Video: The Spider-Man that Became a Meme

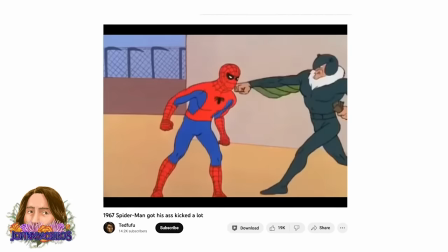(12:24)
A supercut of clips of Spider-Man getting knocked out or bested by the simplest of enemies would be really long and really funny.
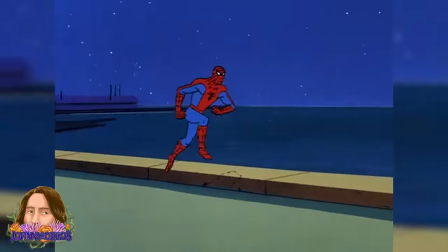(12:31)
While these things, while they make for a poor adaptation of the character and his abilities, also make for a very fun and silly watching experience.
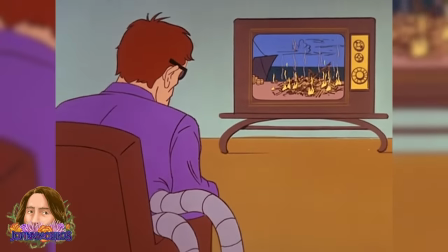(12:37)
Honestly, I recommend getting together with some friends and just throwing on some of this series because it's a blast to laugh at.
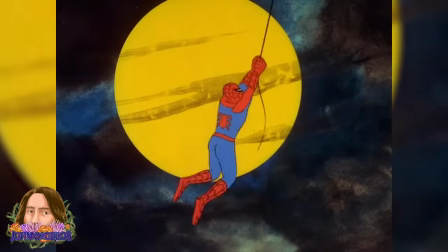(12:43)
At least for season one, because things take a drastic turn for season two.
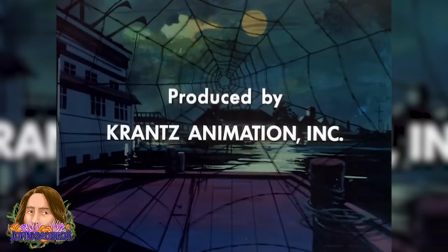(12:46)
After Grant Trey Lawrence Animation went out of business, the series was continued by Krantz Films and showrun by aforementioned legend Ralph Bakshi.
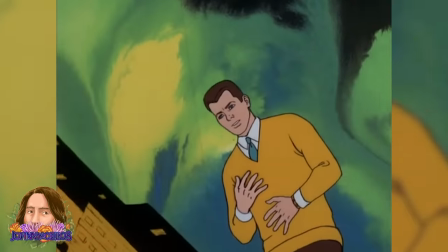(12:53)
And though the series' budget was slashed even further, Bakshi's artistry managed to shine through in multiple ways.
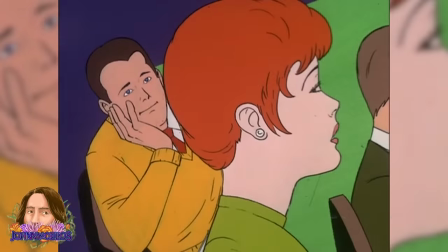(12:59)
Honestly, Season 2 of Spider-Man 1967 might as well have been an entirely different series, in good ways and bad.
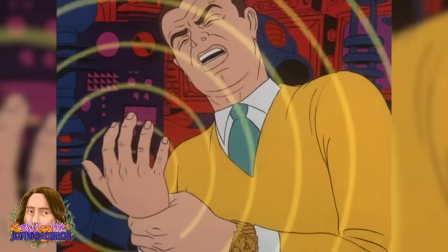(13:06)
The series itself instantly looked significantly better,
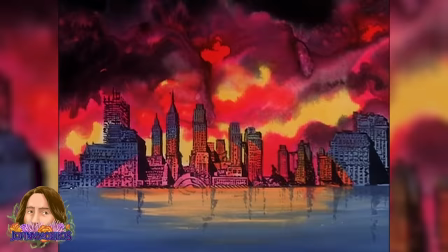(13:09)
utilizing incredibly detailed psychedelic sky backgrounds, and also wildly more impressive establishing shots of New York.
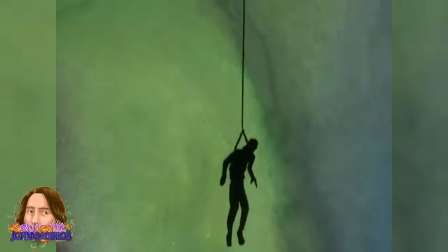(13:15)
Suddenly, the show was just infinitely more interesting to look at. But it didn't stop there. Immediately, we visit new locations, like Peter's school.
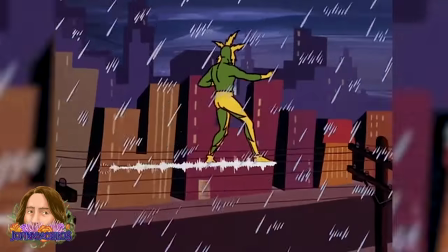(13:22)
We see tons of background characters. No more of those desolate, empty New York City spaces from season one.
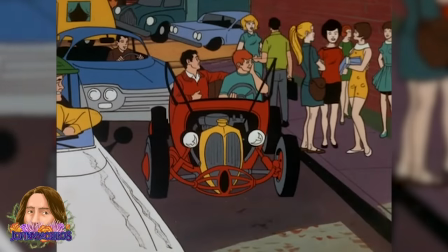(13:28)
Now it's a fully populated world that actually feels lived in.
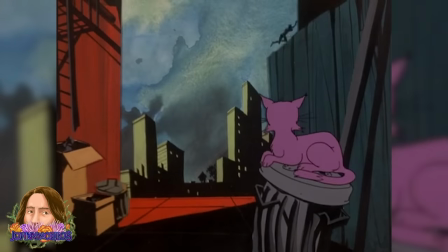(13:31)
The animation is still limited, given the budgets and time constraints, but the background characters actually existing go such a long way to make this show feel bigger and more fleshed out.
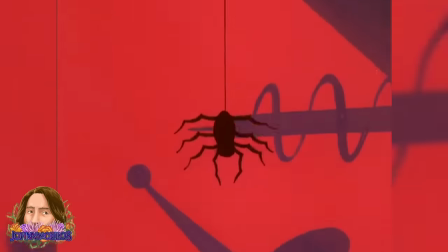(13:39)
And Bakshi came out of the gate swinging. One of the other reasons season two feels like a new show is because it actually just begins with Spider-Man's origin,
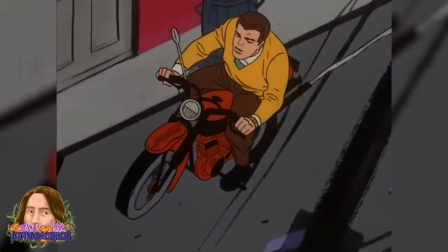(13:47)
and this is far and away the most faithfully adapted comic book story in the entire 1967 series.
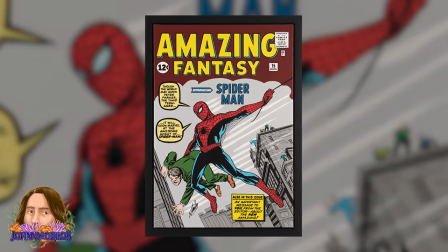(13:53)
They hit just about every single beat of Spidey's origin from Amazing Fantasy 15, but did so with its own sense of style.
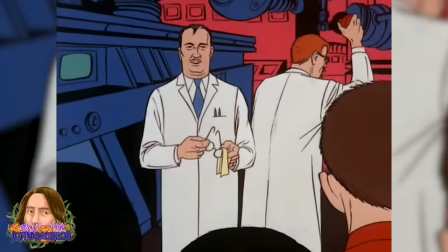(13:59)
We see Peter's struggling social life at school, then go straight to the experiment that makes the spider radioactive, leading Peter to getting bit.
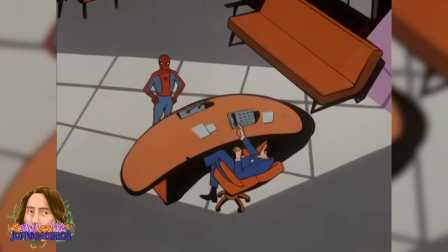(14:05)
He discovers his ability and tests them out, tries to use them to make some money to help out Ben and May, and of course, lets this criminal go.
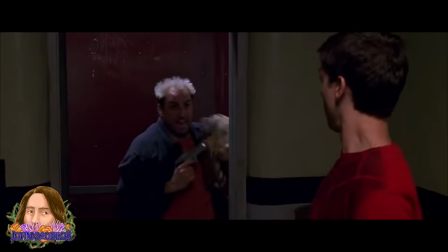(14:11)
A scene we've seen play out in countless Spider-Man adaptations at this point, though this one actually seems to be the closest to the original.
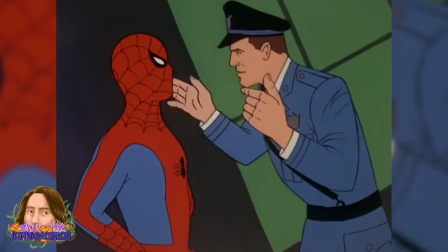(14:17)
In fact, they directly pull this entire line of dialogue right out of Amazing Fantasy 15.
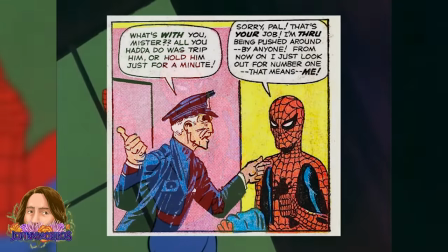(14:22) Sorry pal, I'm through being pushed around. From now on I look out for number one, and that means me.
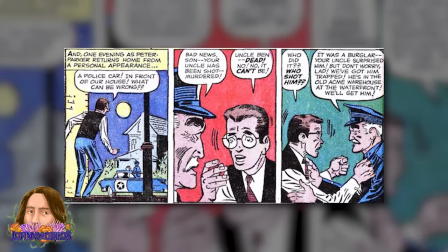(14:28)
In the comics, Peter learns about Ben's death from a cop when he arrives home. He doesn't watch him die like we've seen in many of the other adaptations, and that's exactly how they play it in this episode as well.
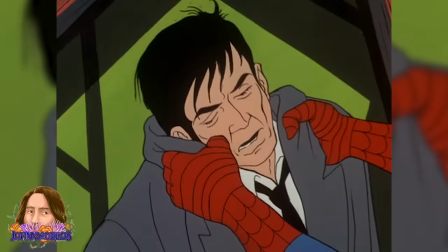(14:37)
He then tracks down the criminal, realizes it was his fault all along, and pledges to do better and be better.
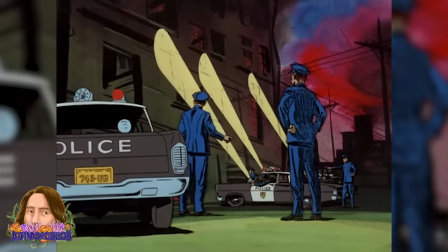(14:42)
It's the most direct adaptation of the comic book that's ever existed. And, to this point, this is easily the best animated episode of the series as well.
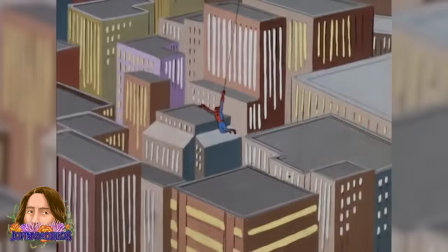(14:49)
They truly do the story justice and look good doing it. The trippy new backgrounds go a long way, but the actual new locations go even further.
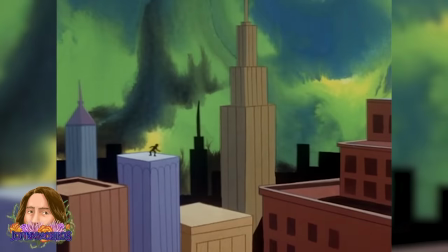(14:57)
Even with limited animation, they manage to use color, silhouette, and shading to really bring this thing to life.
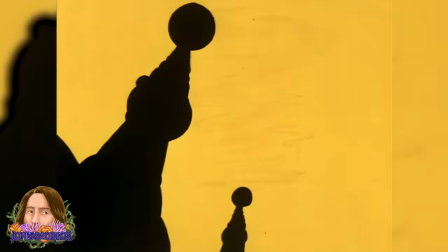(15:02)
The scene with the experiment that radiates the spider is a great example of limited movement still showcasing impeccable style and using color to your advantage in storytelling.
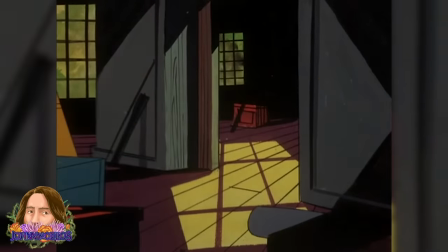(15:10)
There's a really quick shot when Spidey is approaching the criminal that killed Ben that I gasped at.
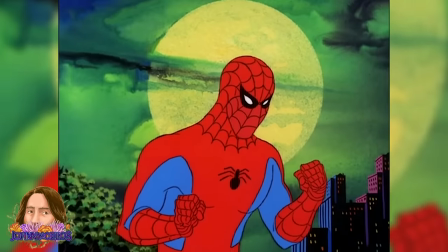(15:15)
The background and lighting on Spidey just looked so great. In so many ways, the second season just felt like a massive upgrade to what came before.
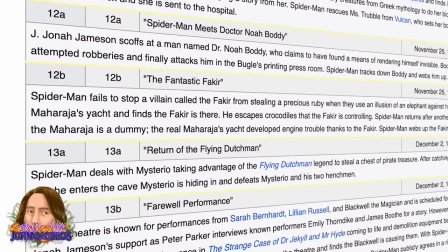(15:23)
However, it didn't come without its own cons. Now, instead of producing two stories for a single 30-minute time slot, they were producing a single story for that same time slot.
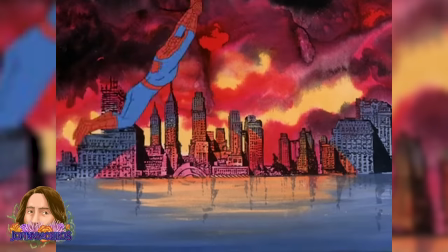(15:32)
This works for episodes like The Origin of Spider-Man, the season 2 premiere, but tons of episodes are padded with these long, extended swinging sequences.
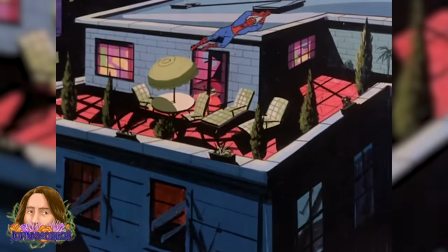(15:39)
And though the sequences look a lot more interesting because of the upgraded backgrounds,
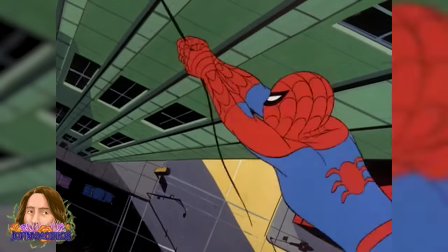(15:43)
they still use recycled swinging animations from Season 1, and end up super repetitive because of how often they're used to fill time.
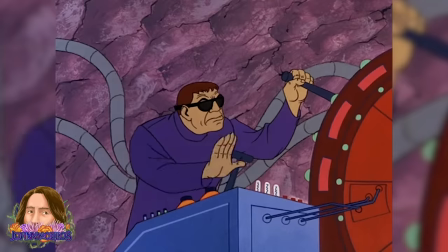(15:49)
Season 2 also did away with just about every original Spidey villain from the comics that we saw back in Season 1, opting for even more original villains.
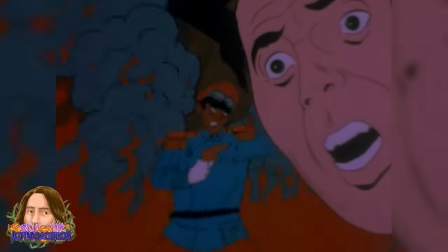(15:56)
And in more cost-cutting measures, they use recycled animation from different series entirely.
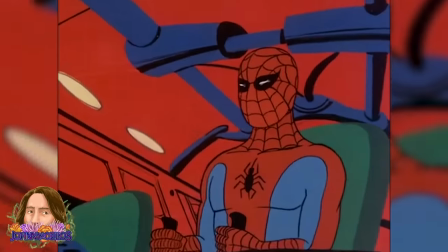(16:01)
But we'll get to that later.
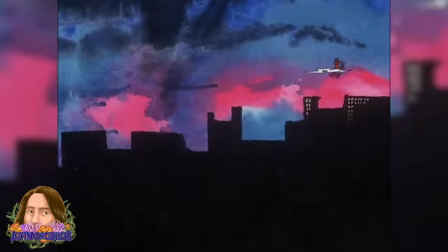(16:02)
So while I feel Season 2 is still a lot more interesting from an artistic standpoint than Season 1, it isn't necessarily a more faithful adaptation overall,
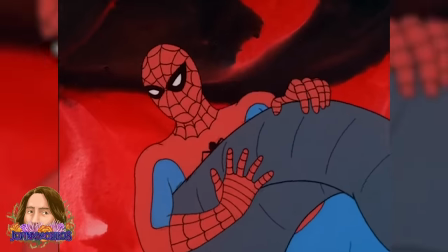(16:10)
because it basically was forced to go off into entirely different directions from the comics even more often.
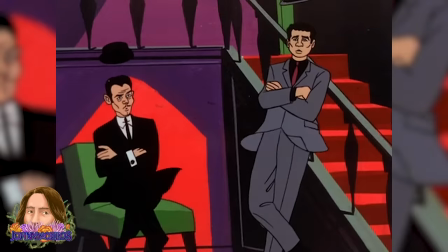(16:15)
Except for these first couple of episodes, which were really great examples of Spider-Man content.
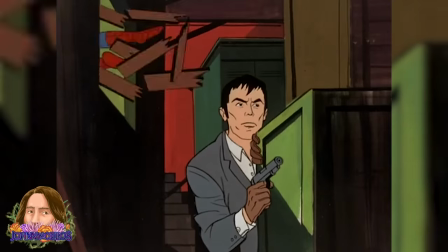(16:20)
The origin of Spider-Man is for sure the best episode of the series, when we're talking about true Spider-Man adaptations, but the second episode, Kingpinned, is also excellent.